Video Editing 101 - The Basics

This video is part of a whole course called Basic Video Editing. If you want to see the next segment where you'll learn tips and techniques for editing audio, you're in luck because we're giving it to you for free. Just click the link in the description and follow the directions. Editing is a unique art form. It has the potential to tell a story and make an audience feel emotions, all while being virtually undetectable. With the power and speed of computers, the art of storytelling has gotten easier than ever before. Even so, there are a few time-tested techniques you will want to follow in order to make your edits flow just as smoothly as they do in the movies. The first technique we'll be taking a look at is screen direction. Screen direction refers to how the audience perceives the direction something is either looking at or moving to on the screen. A common error among beginning editors is changing screen direction in the middle of a shot sequence. You'll want to avoid this since it tends to look unnatural and confuse your audience.
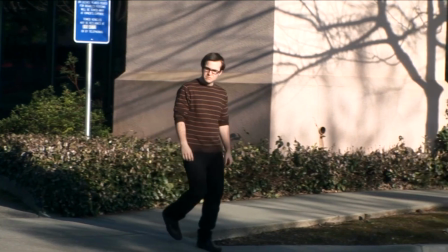1:04 Let's take a look at an example of what we're talking about. In this shot, we have a man across the street walking from left to right.
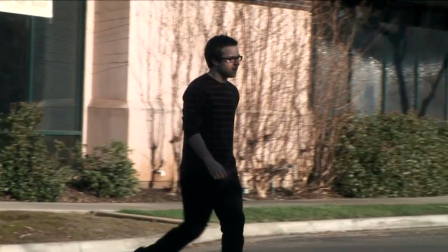1:11 In the next cut, however, he's walking from right to left. Then he's shown walking from screen left to screen right again, breaking the illusion. In order to solve this problem, you could either simply eliminate the shot from your sequence, or if you have other shots to choose from, insert a neutral shot. Let's go back and take a look at our sequence again.
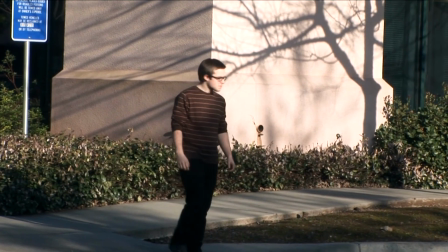1:33 First, we see our man walking from screen left to screen right.
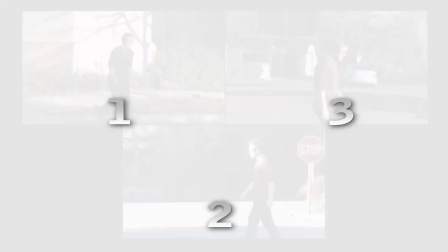1:36 This time, we'll take out the middle shot in the sequence and instead insert a shot showing the man coming toward the camera.
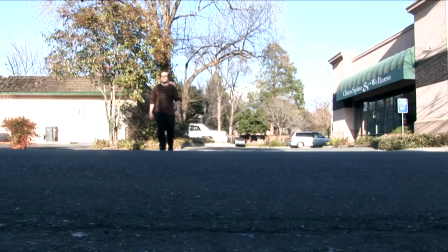1:44 When played back, you can see this allows the audience to still feel that the movement of the scene is going in the same direction. Another example of this would be when you want to show two characters on screen talking to each other.
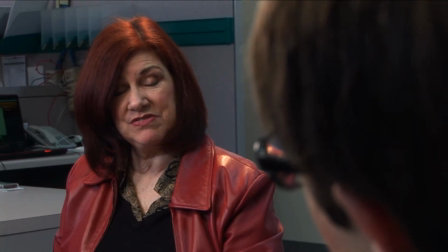1:57 If one person is shown on the left of the screen, looking right,
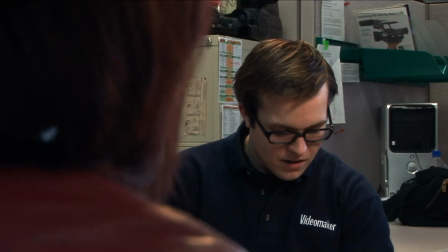2:01 the audience expects the other person in the conversation to be placed on the opposite side of the screen, looking screen left,
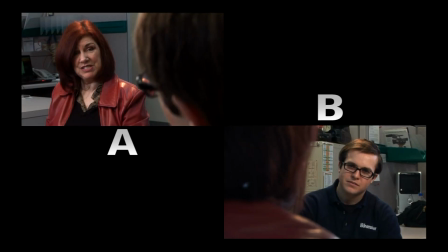2:08 creating the illusion of two people talking face to face.
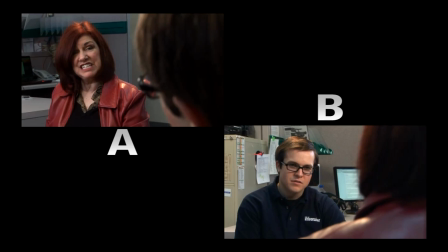2:12 When this rule isn't followed, the results may look like two people who are talking to another person or by themselves. Pacing and timing can really help a video edit go from good to great. So when editing your video, you'll want to make sure to avoid a few of the most common pacing errors. Here's an example of a pacing error. See if you can spot what is wrong.
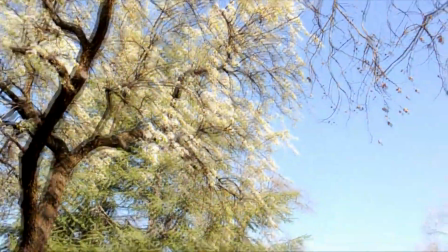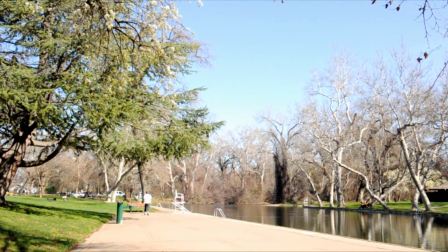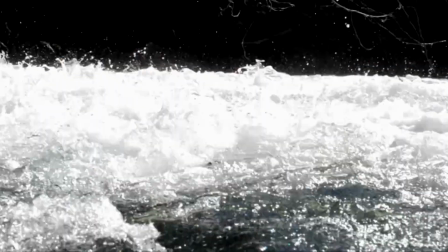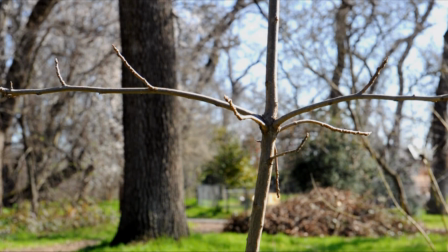As you could see in that clip, the shots lingered too long for the pacing of the music. In order to make it more interesting, it would have been a good idea to have placed more cuts shot at different angles during this scene. You have to be careful here so that you don't put in too many cuts. Here's an example of cutting a scene too quickly.
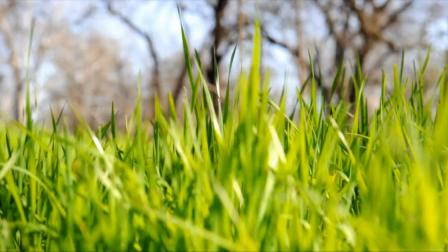The reason you don't want to make your edit like that is because it doesn't allow the viewer to establish himself in the scene. Instead, it's always a good idea to first let your audience get established in the scene by using an opening shot, and second, edit to the beat of your music and emotional feel.